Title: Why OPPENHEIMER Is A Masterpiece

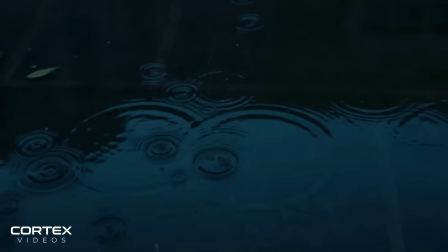16:34 We see Oppenheimer at the very beginning of the film looking at raindrops in puddles of water,
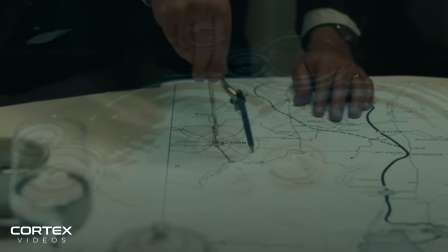16:40 smashing glasses in the corner of his room and visualising internally the impacts that molecules and wavelengths can have. And then later on a map we see circled targets combined with that image of dropping water to show how that science that he once imagined has now manifested into his greatest fears.
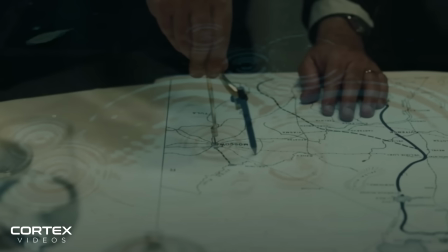17:00 Add on the sharpness of editing by Jennifer for lame and it feels like the gap between an arthouse film and a large-scale film is merged seamlessly.
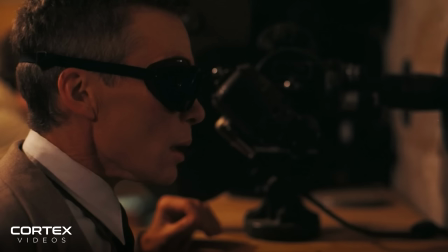17:09 For instance, in that Trinity test scene, both the mix of close-up cinematography and the organisation of cuts helps to keep the pulse-pounding suspense.
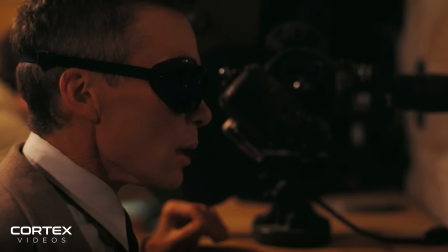17:18 We get hours in time cut down to just a couple of minutes,
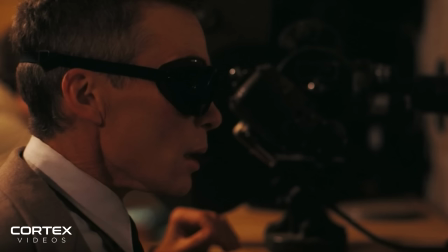17:22 involving only the appropriate shots that are needed and all the tension that comes with them. While I felt the three hours of the movie, the pace of the editing really keeps you in the film and it refuses to let go. And while the editing and cinematography do stand out, what I think shines the most on the technical side of things is actually the score by Ludwig Göransson. It's music packed full of intense violin notes and recurring motifs to make you hear the character's emotion and the gravitas of this story. Can you hear the music, Kitty Comes to Testify and Trinity are just a few of the tracks that really
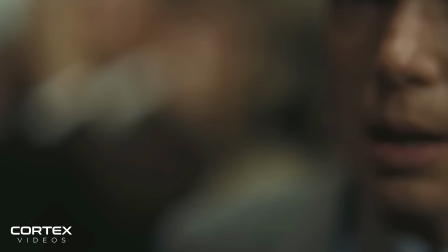18:00 stood out to me and I think with Revisits it may become one of the very best scores in a Nolan film.
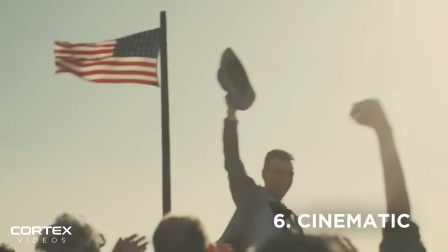18:07 So from a filmmaker who's tackled so many genres of film and took us to many different landmarks and even fictional places,
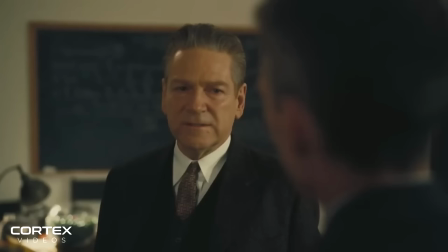18:14 Oppenheimer takes us into the shoes of a man at the very centre of a changing world.
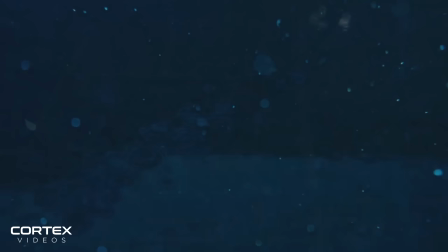18:20 That changing world is heavily connected to the world we still live in today and
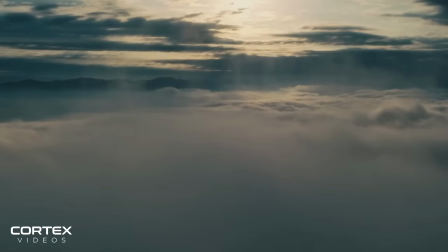18:24 through Nolan's direction and all the excellent components of his latest work, this may be his most impressive film to date.
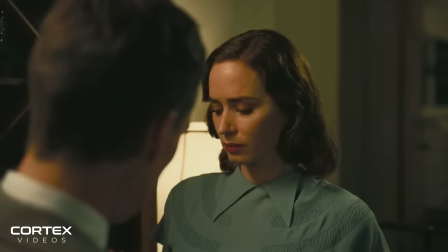18:32 It's an accomplishment of the highest order, and pulling off a dense story like this in the way he has is no easy feat.
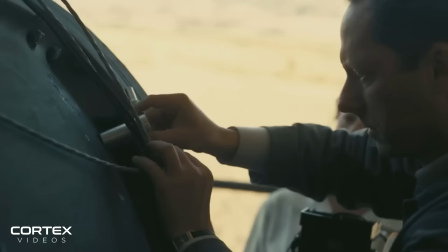18:40 Some have pointed out that this is a movie with heavy amounts of discussion or talking, and while that is the case,
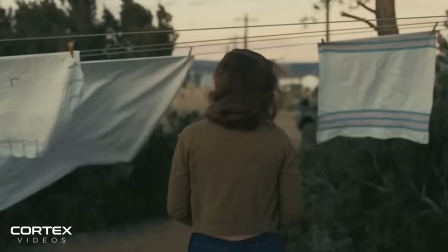18:46 what Nolan has managed to pull off is making that cinematically and thematically compelling in ways I didn't think were possible.
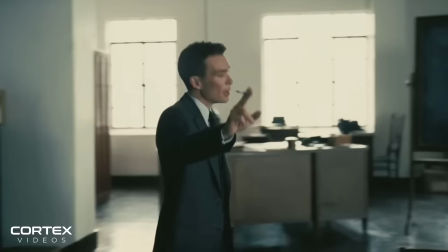18:54 He uses the large-scale canvas to capture the breathtaking imagery and put us inside of a man's mind
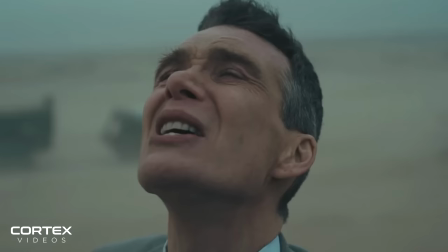19:00 and the conversations and moments in history around that only elevate the narrative components even more.
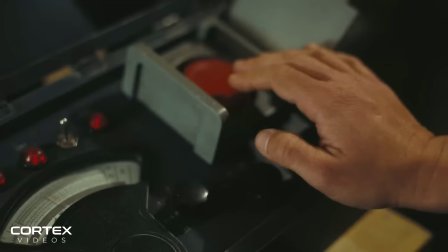19:07 It was made in the biggest ways a feature shot on actual film could be and it was meant for the largest screens possible.
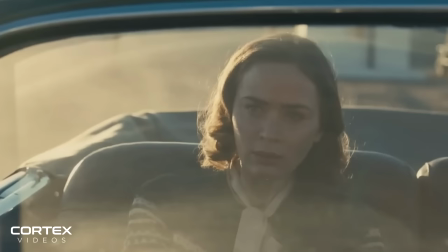19:13 But it's also not the conventional large-scale entertainment like most movies are today.
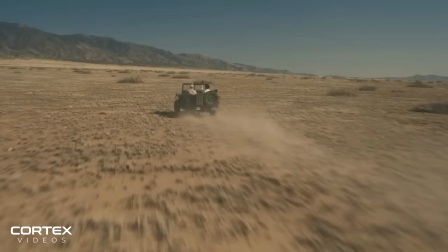19:19 Like I said in my spoiler-free review, I think it's a perfect combination of all the big and small in filmmaking.
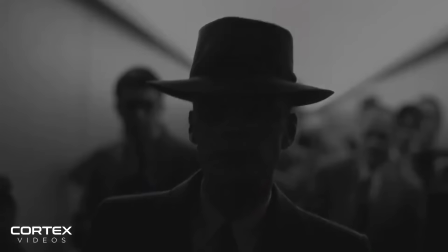19:26 And when you think and learn about Oppenheimer's tale, there's not a better way it could be told or again a more challenging way.
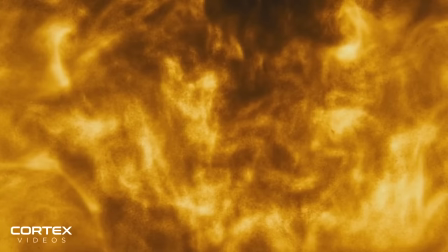19:34 It has to be challenging and to make the audience care, you have to try and put them inside of his mind.
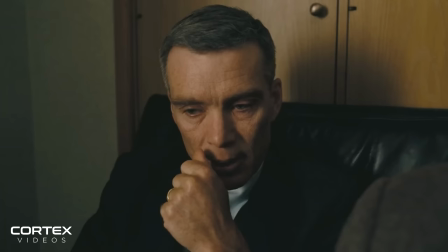19:41 Overall, I left the film with a lot of questions and feelings about the world we live in and I think that speaks to the importance of telling this story today.
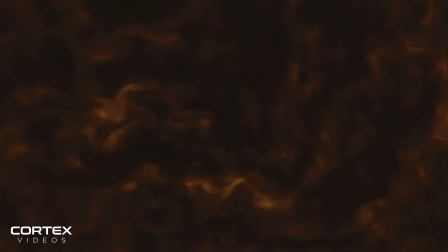19:50 It's a needful reminder that we are still sitting on the explosive power that Oppenheimer
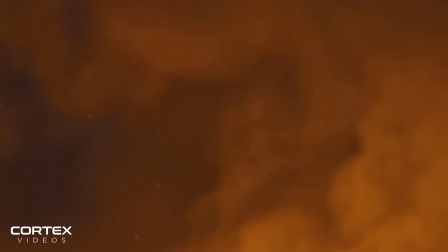19:55 created and we still need to pay attention to these moral dilemmas now more than ever.
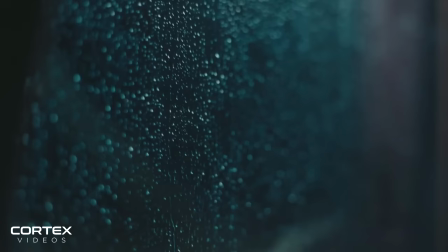20:00 Nolan has created the ultimate biopic in the mould of a dramatic thriller and I
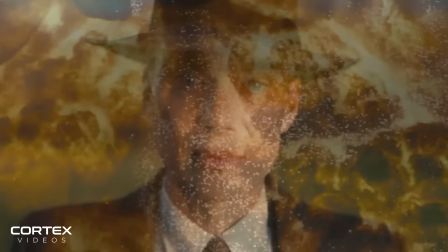20:05 think it's going to impact many people now and many others deep into the future. But that was my video discussing why I believe Christopher Nolan's Oppenheimer is a cinematic masterpiece. It's my favourite film of the year so far and I think for many over time it's going to be one of Christopher Nolan's best works brought to the big screen. It's a relentless cinematic experience that is important, powerful and thought-provoking.